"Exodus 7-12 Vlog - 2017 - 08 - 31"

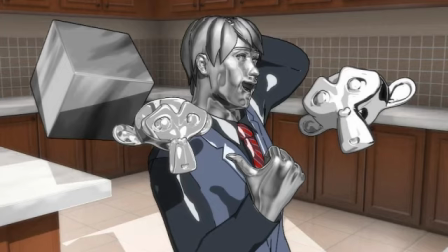On top of that, you get the material then. So, for example, this is a more realistic type metal, which is a matcap based idea that actually has diffuse and specularity. But it doesn't really move. It just moves as the material's normals move.
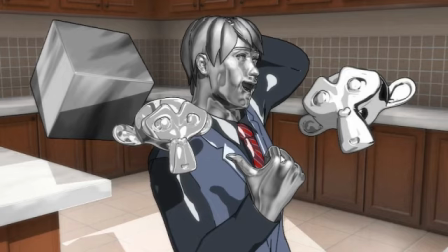That's why I say it's very matcap. But it definitely works. You can see on the clothes, I just added a specular highlight to make it more metallic looking. And for this one, I added various metallic elements, such as extreme brightness next to extreme darkness,
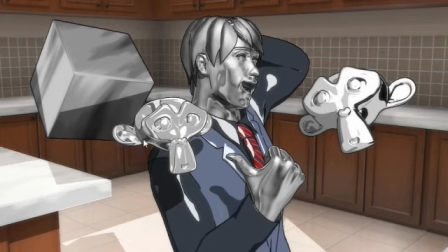which is something that's very obvious in metals, especially if you look at these lines over here across the head. And of course, then we have a more robot-esque type material that reflects as angles change.
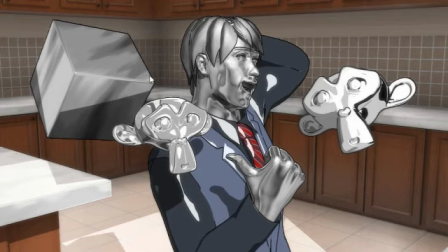This one would depend on having beveled edges and soft shading, smooth shading actually, to actually have something to reflect on. Otherwise, it will be flat as a pancake since it is a reflective material, just like the matcap is and just like this shader is over here.
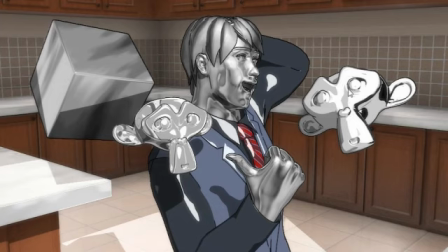Now, this fourth one over here is a bit of a different case. It's a lot more basic, similar to the material over here with the clothes and the specular highlight, but it does have a little bit of an extra
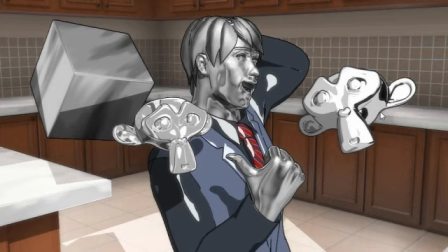ingredient to it that adds a little bit more contrast, to say that it's more polished in a way. The only problem is that this black area over here is not responsive to light. In other words, if the light is coming from this side, there will still be black over there.
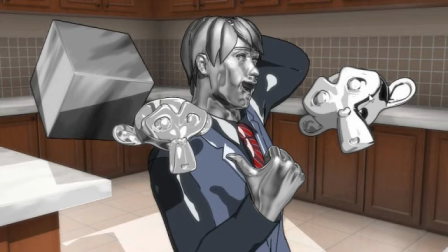So if you have your light coming from a specific angle, you're going to have to move the texture. It's a cloud texture. You're going to have to move the cloud texture to fit the right spot in relation to the light source. And the same with hair. The hair is the same as the face over here.
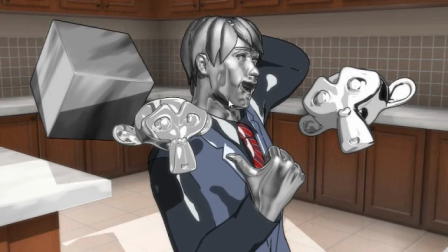So it does respond to light, this material, but it doesn't respond to light like this one does or like this one does over here. It still has an element of the light may be over there, but on the material it looks like it's coming from over there.
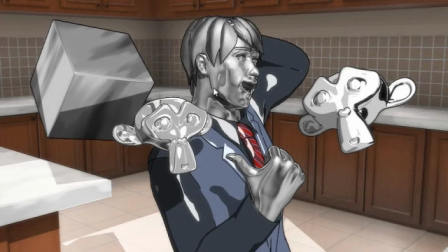It's something I'm still kind of toying around with. I would love to do a tutorial on these shaders, but can't make any promises. I can't say when, that sort of thing. So it's just something cool I got to share with you guys this week. So that's it for this week's work. Have a great one and God bless you.